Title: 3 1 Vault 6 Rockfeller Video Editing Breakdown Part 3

So maybe add a few more, just to kind of sell it a bit more. Sell the effect.
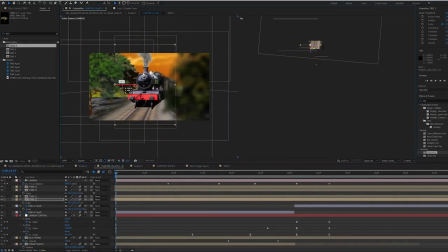16:43 Looking up. Now I need to use the opacity feature on the trees just to keyframe them
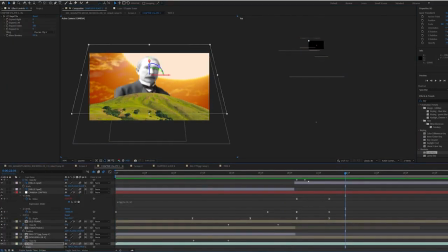16:49 out as the camera pulls back into the second half of our Slate 3 composition.
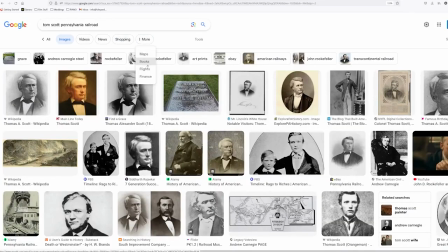16:54 And I know I'm going to want to reveal Tom Scott at this point because obviously we're talking about him.
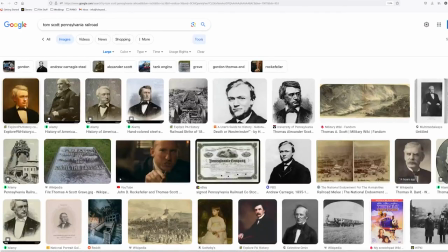16:58 So I'm going to get myself an image of Tom Scott, save that image, upscale that image and bring it into Photoshop like we always do.
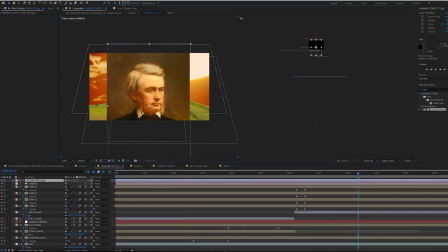17:06 Let's bring him into our top composition. Let's make him 3D. And right away, our Tom Scott is going to jump right to the back of the composition, but that's fine.
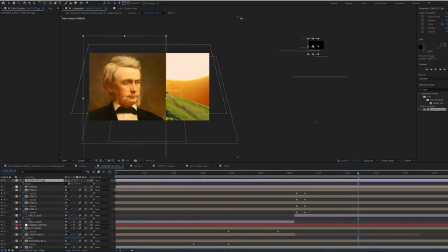17:12 Let's just move him around as to where we want him to be in 3D space. And I think what I'm going to do, I'm going to have him right at the front of the composition. So we have Rockfeller in the background, we've got the hills, which are going to have pipeline on them, and then we're going to have Tom Scott right at the front. So it's almost kind of like they're facing off. Lovely, let's nudge him into space. So what I'm going to do is I'm going to add in some of my drills that I made in the last composition.
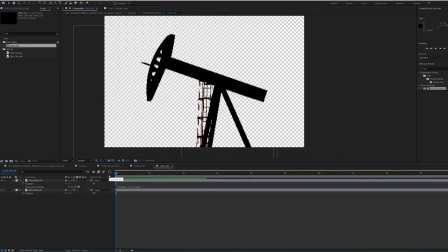17:33 As you can see, it's always good to be recycling your assets because you spend so long making them, you might as well get as much bang for your buck as you possibly can. So I'm going to bring in my drills, I'm going to spread them in 3D space, just kind of fill up the scene a little bit. Lovely, bring one to the front, lovely like that. So I'm going to now make a pipeline and I'm going to have that kind of animate because I think I'm going to use a shape layer to simulate the idea of a pipeline kind of weaving its way over the hills, thus representing that Thomas Scott is building pipelines of all things. So let's use a shape layer to do that. I'm going to use a path with a stroke. I'm going to get weaving amongst the hills and I'm going to taper the edge down a little bit just so it looks like it's got perspective. Make it a 3D layer, nudge it back into position. It looks like it's coming together. So we got that line kind of appearing over the hill. We use a trim path to kind of have it animate on. Maybe play around with the coloring a little bit. Better yet, what I'll do is I'll bring in a metal solid and I use that I use the pipeline
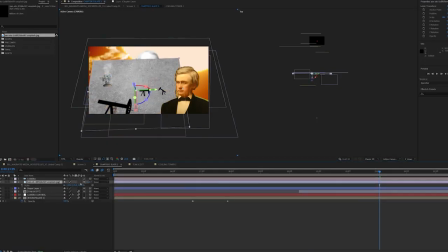18:31 as an alpha matte to kind of give the pipeline a metallic texture rather than just be a white line. So that will work for me. So let's have a quick look at what we're dealing with.
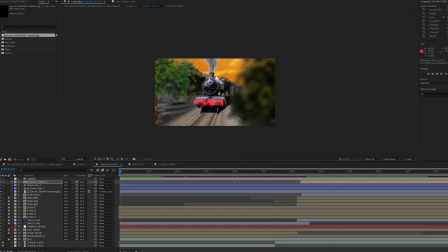18:41 So we've got the train panning through, panning along the tracks, and then we pitch up.
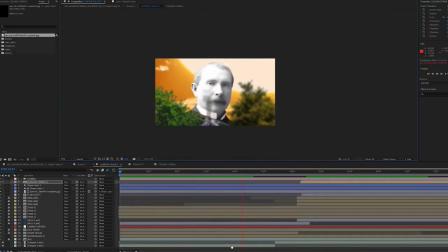18:46 We see Rockfeller, he's livid. We pull out, we see Thomas Scott, he's building pipelines, cracking. Cool, so add in a little bit more detail into the shot. I'm going to add a cooling tower from what looks like a nuclear power plant, make a new composition with it. And I'm going to add in a smoke layer as well, just to look like smoke's billowing out the top of it. Drag that into my top comp, my chapter 5, slate 3, and as before, I'm just going to move it in position to where I like it, and I'll move it just behind the back hill.
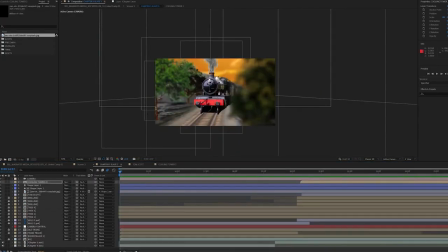19:17 Cool, so we've now done the fundamentals of our scene. It's now just a matter of kind of tying it all together. Like, it's all looking really good. I'm really happy with it.
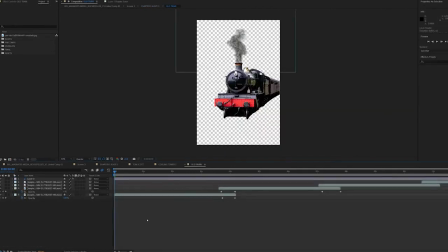19:24 So I'm going to go into my train composition, and I'm going to add a little bit of kind of a jiggle, as the train kind of like goes over bumps and stuff. That'll be nice and easy to do. I'll go into my train composition. I'm going to go onto my train layer.
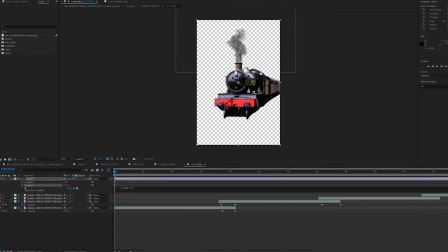19:37 And I'm going to go to the Y position. I'm going to separate dimensions. I'm going to go wiggle, and I'm going to make it, say, I don't know, 2, 5 or something like that. There we go. It looks like my train is kind of bumping along the tracks. Maybe I'll tweak it a little bit just to see what I like. So maybe 4, 5. There we go. That looks looking all right. Looking all right. So now we've got a little bit of movement on the train.
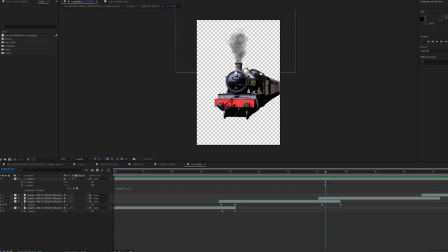19:56 Great. I think I can add a fog light into the shot as well, because that might be cool to have, like in the last composition, to have some flaring coming off of the front of the train.
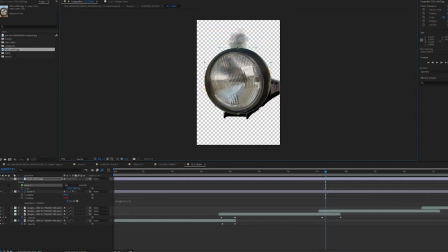20:04 So I've got this fog light, and I'm just going to cut that out, put it at the front of my train.
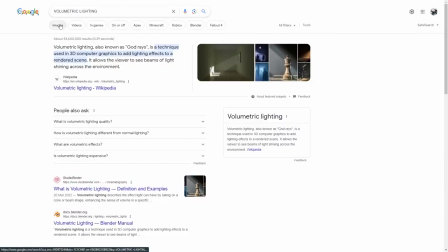20:09 I'm going to add what's called a volumetric light path. Essentially, you know, when you see in films, say in a dusty environment,
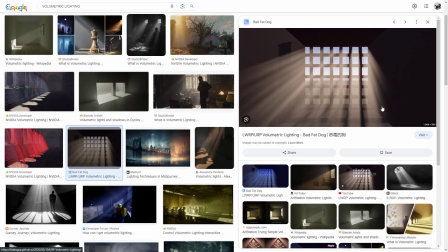20:15 or you know, or misty environments, when you shine a light through those environments, the light kind of hits the particles in the air.
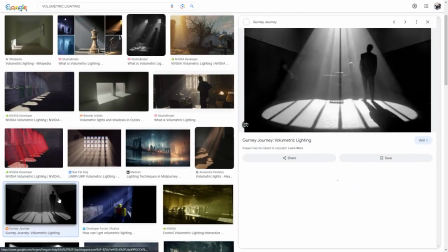20:22 You see what you think is kind of like, it looks like the light kind of like taking shape in the air.
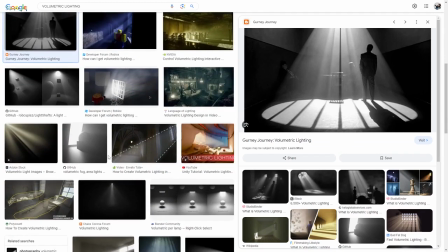20:29 So that's usually synonymous with a very cinematic look. So I think that's what I'm going to do now.
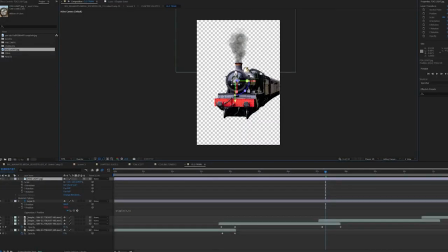20:33 I'm going to create one of these. So to do so within this composition, I'm going to have to expand my composition of my train just to give myself a little bit of room to work with.